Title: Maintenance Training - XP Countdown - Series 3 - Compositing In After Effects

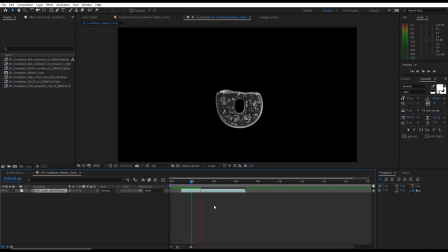(4:11)
So let's just let that run all the way through. And that is it. Excellent. So what we could do is, let's just have a look. It's looking nice.
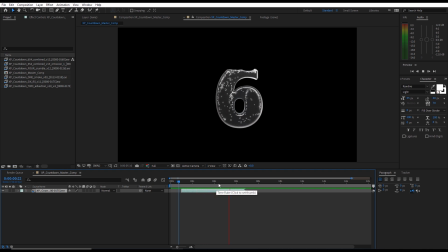(4:29)
I think we could, at this point, let's just add the smallest touch of additional contrast to this to make it pop just a little bit more.
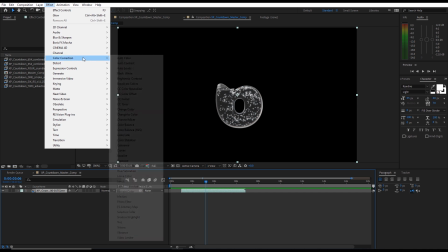(4:41)
So we'll go to Effect. Let's go to Color Correction, and we'll just do we'll do a curves.
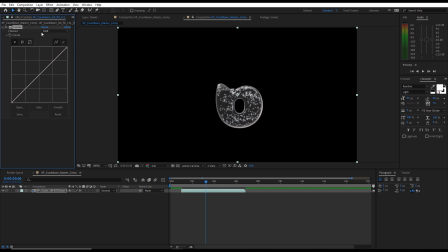(4:47)
And here's our contrast curve for our RGB. And what we could do is let's just darken down the lows, lighten up the lights, and it creates this
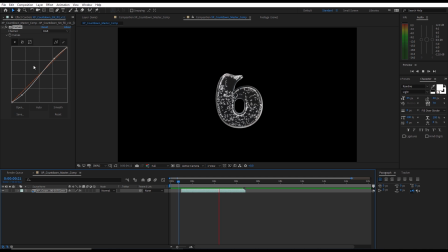(5:00)
added contrast, and then just the image just pops a little bit more. So if I just leave it there and I switch that curves off, that's what it was. And a little bit of added contrast just makes it pop a little. Great. Okay, and we'll leave that there for now. Let's go back to our project.
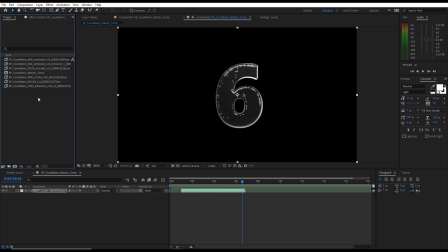(5:18)
So next what we need to do is incorporate our big kind of combined scene, our 654 combined. So here is our combined. Let's drag that in, and we'll just put that below our number 6 and move it forward in our composition.
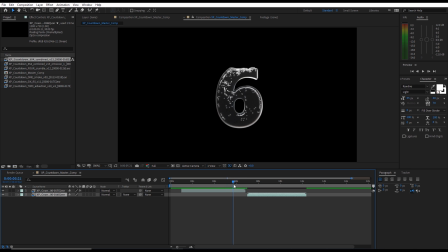(5:38)
So where are we? Where our 6 just fills up, we then want it to splash. So it goes bloop, bloop, bloop, bloop, bloop, splash. So let's move this back to this point. There we go. There is our splash frame. Let's have a look.
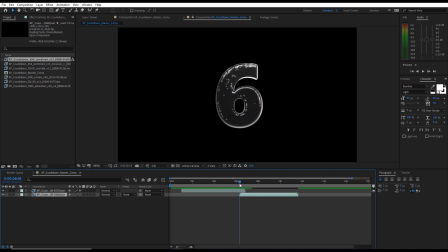(5:56)
Splash. So obviously we want this 6 to disappear, but we don't want it to disappear immediately. We want it to be visible on this frame, and it's going to give the illusion that the splash is spitting out from the 6.
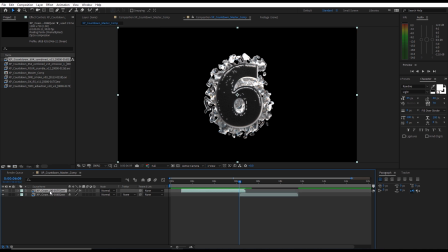(6:13)
So if we go to our number 6 file, hit T to bring up the opacity, and we'll put a keyframe on this frame. Let's move forward one more frame and put the opacity to 0.
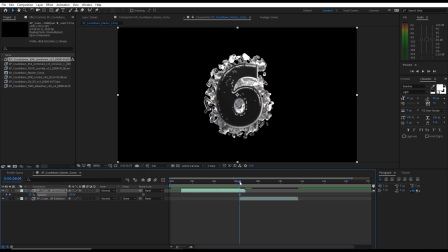(6:29)
And it'll automatically make another keyframe. So now we've got the 6 and then it disappears. And this happens really quickly,
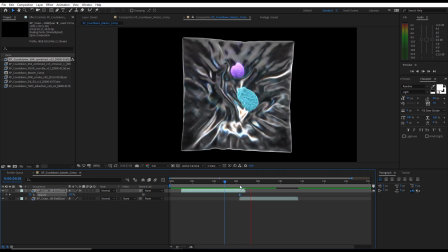(6:36)
but it just tricks the eye into feeling that the splash comes from that 6.
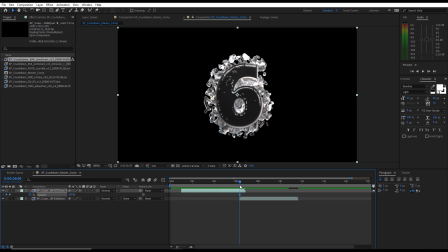(6:41)
Okay, good. So what would be nice, if we go to this first frame, let's just make that 6 invisible for now.
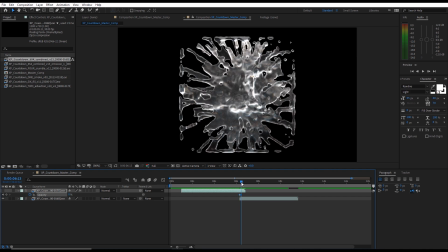(6:49)
We haven't got any motion blur on this, and this water's splashing out really quickly.
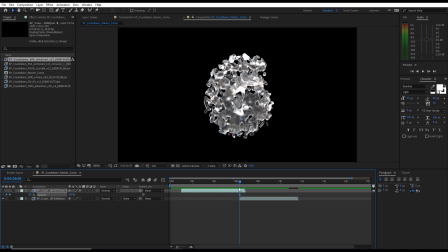(6:54)
So what would be nice would be some motion blur. Now we can add motion blur without any third-party plugins in post in After Effects. If we just go to our splash layer, if we go to
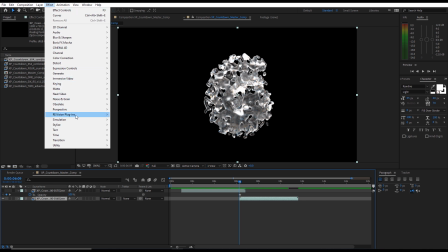(7:10)
Effect and we go to the time menu,
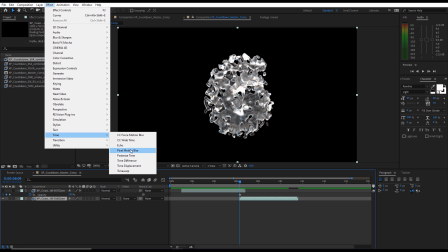(7:15)
we have Pixel Motion Blur, which can work really well, but it's not going to work for us here.
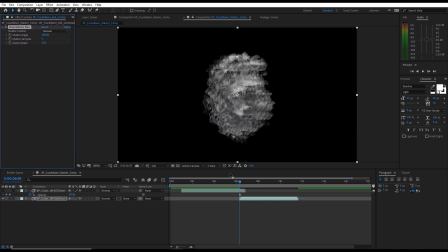(7:20)
Let's click it on. So this motion blur doesn't look correct. Look, if we go to the next frame, it looks really good. We're getting this motion blur as it's blurring out in the direction in which it's traveling. But on the first frame, it's all messed up.
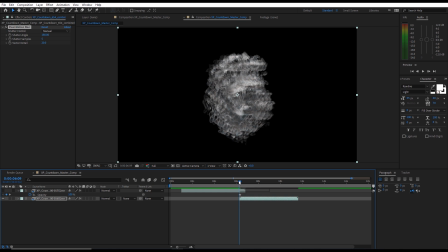(7:34)
And that's because it doesn't have the preceding frame to kind of work out in which direction these pixels should be moving. And so it's not going to work for us in this instance. So let's get rid of you. We'll delete that motion blur.
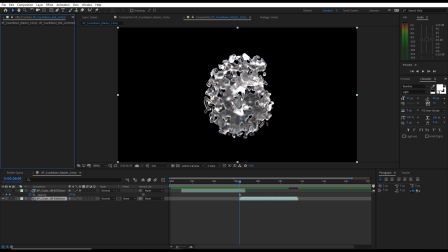(7:48)
But we can fake a bit of motion blur because the way in which this explosion is exploding, it's exploding out from this central spot.
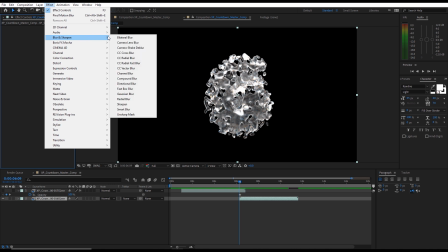(7:59)
So let's go to Effect, Blur and Sharpen, and we're just going to use Radial Blur.
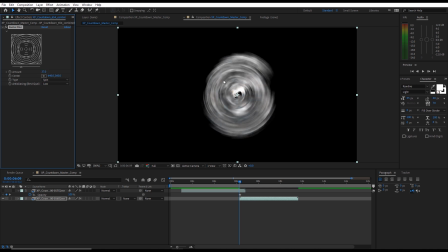(8:05)
Now by default, look, it's giving us, if I put the blur amount up, it's kind of spinning and twisting it around, which is obviously not what we want. But if we change the type from spin to zoom, then we can use this widget to show the center of that blur.
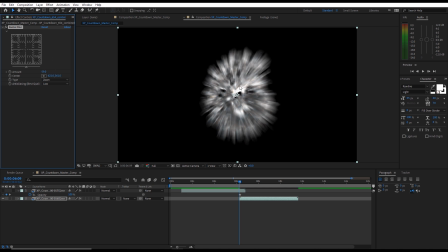(8:20)
Let me put it up low so you can see what's happening. And look, can you see it's blurring out from this center spot, and we can move that around. So if it was going from left to right, so this is going to work for us really well. We can just cheat it. So let's put this amount down to say 30. And so there we've got this blur.
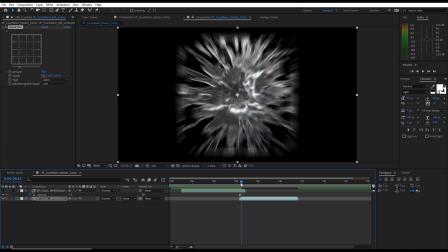(8:39)
And once we've got to this stage, we probably don't need it anymore.
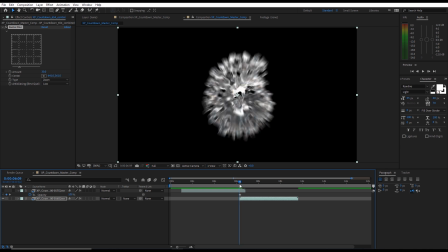(8:42)
So let's just, on that first frame, put a keyframe on 30.
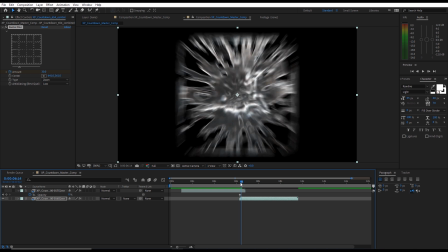(8:50)
Let's move forward, say 4 frames, and put that down to 0. And now we've got a bit of fake motion blur. Great.
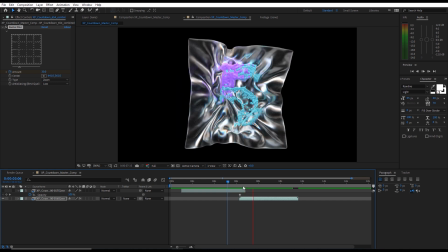(9:00)
And it's such a fast thing that arguably you don't even need it.
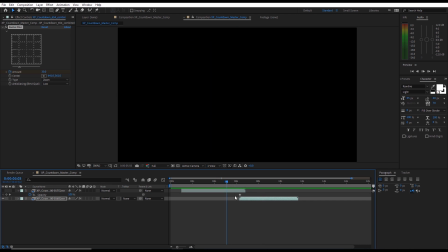(9:05)
But these little things can often make a difference. All right.
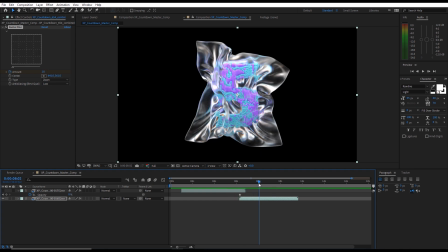(9:11)
Good. So that's looking nice. Now, again, we've got a little slight, it's not really an issue, but this is looking a little bit washed out, isn't it?
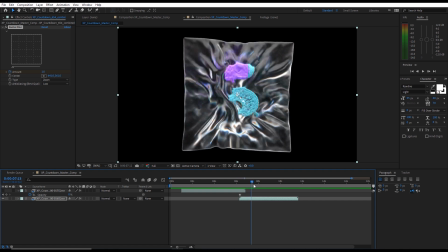(9:19)
This number 5. What would be handy again is if we can just make this pop a little.
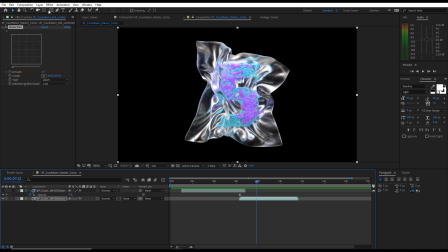(9:25)
So we'll do that again with another contrast curve. So let's go to Effect, Color Correction. Let's bring in a Curves. And we just want the slightest bit of added contrast in this shot. Not much. Just a little bit.
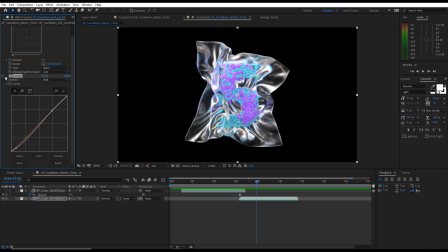(9:42)
And then if I A-B that on and off, so here it is on, here it is off, it's just making it just pop a little bit. We could perhaps go a little bit more aggressively on it. Something like that. So let's A-B it again.
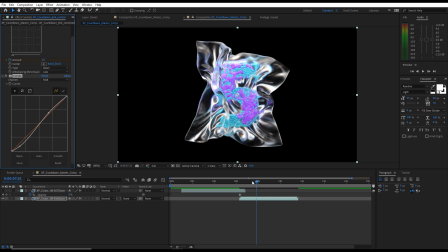(10:00)
It's just making it cut through. And again, a very subtle difference, but these subtleties are what make these comps look good. So there we go, down to our 5, and then there comes our fire. Fantastic. So at this point, we can introduce our, let's go back to our project window. We can introduce this extra pass that we did that was just the fire. So let's just bring that down on top of this one.
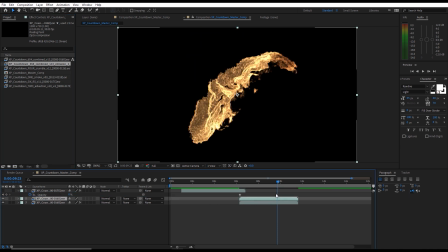(10:29)
And obviously we need to line it up so it's at the same time. So this doesn't have an alpha channel. This is our fire pass, just the fire. And if we then change the blend mode from normal to say screen, we're going to get this heightened fire look.
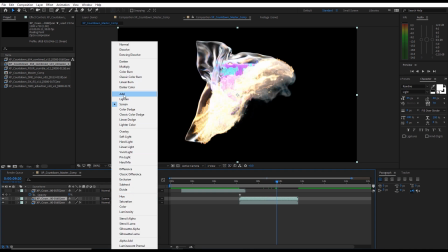(10:50)
If we go to add, we're really going to blow out the highlights and make it feel really hot. Now, it's an interesting point to debate, really. A lot of people, when doing fire, get obsessed with trying to get as much of this fiery detail in as possible.
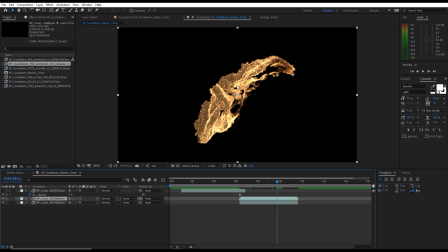(11:05)
Let's just put that blend mode off and back to normal. And want lots of this really fiery, hot and darker bits, this contrasty bits. But the reality is, in this type of shot, let's just take off that.
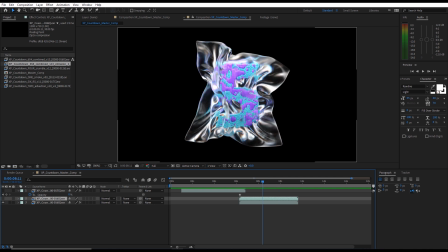(11:19)
In this type of shot, where the camera is exposed for the studio lighting to expose for these objects,
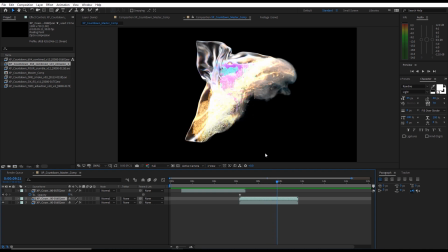(11:26)
if there was suddenly a load of fire, it would be completely overexposed. These hot bits would be too hot and would be overly bright. So what we actually want is something like the add mode that really blows it out, because that's how it would expose.
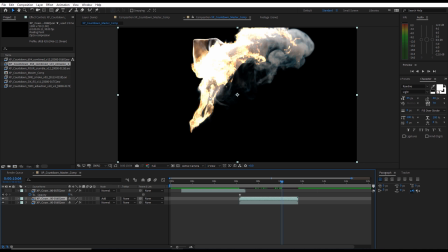(11:42)
But of course, this is abstract, so we can have a bit of a middle ground where we retain some of this nice fiery detail, but we still have some of the hot bits. So what we're going to do to make this look a little bit interesting, let's play around with this. And in order to get this to work, what we'll need to do is let's pre-compose just our emission layer.
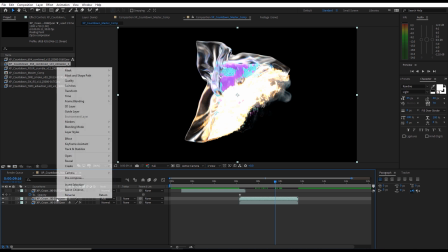(12:04)
So we'll right-click,
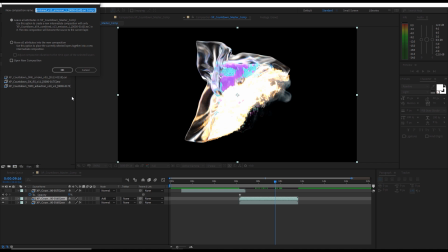(12:06)
let's go pre-compose, and let's change the name of this one to Fire Layer. Hit OK. So now we have a new composition and everything looks the same.
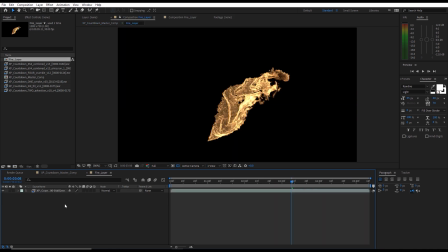(12:19)
But now we're able to go inside this composition and make some adjustments to this to make it look better.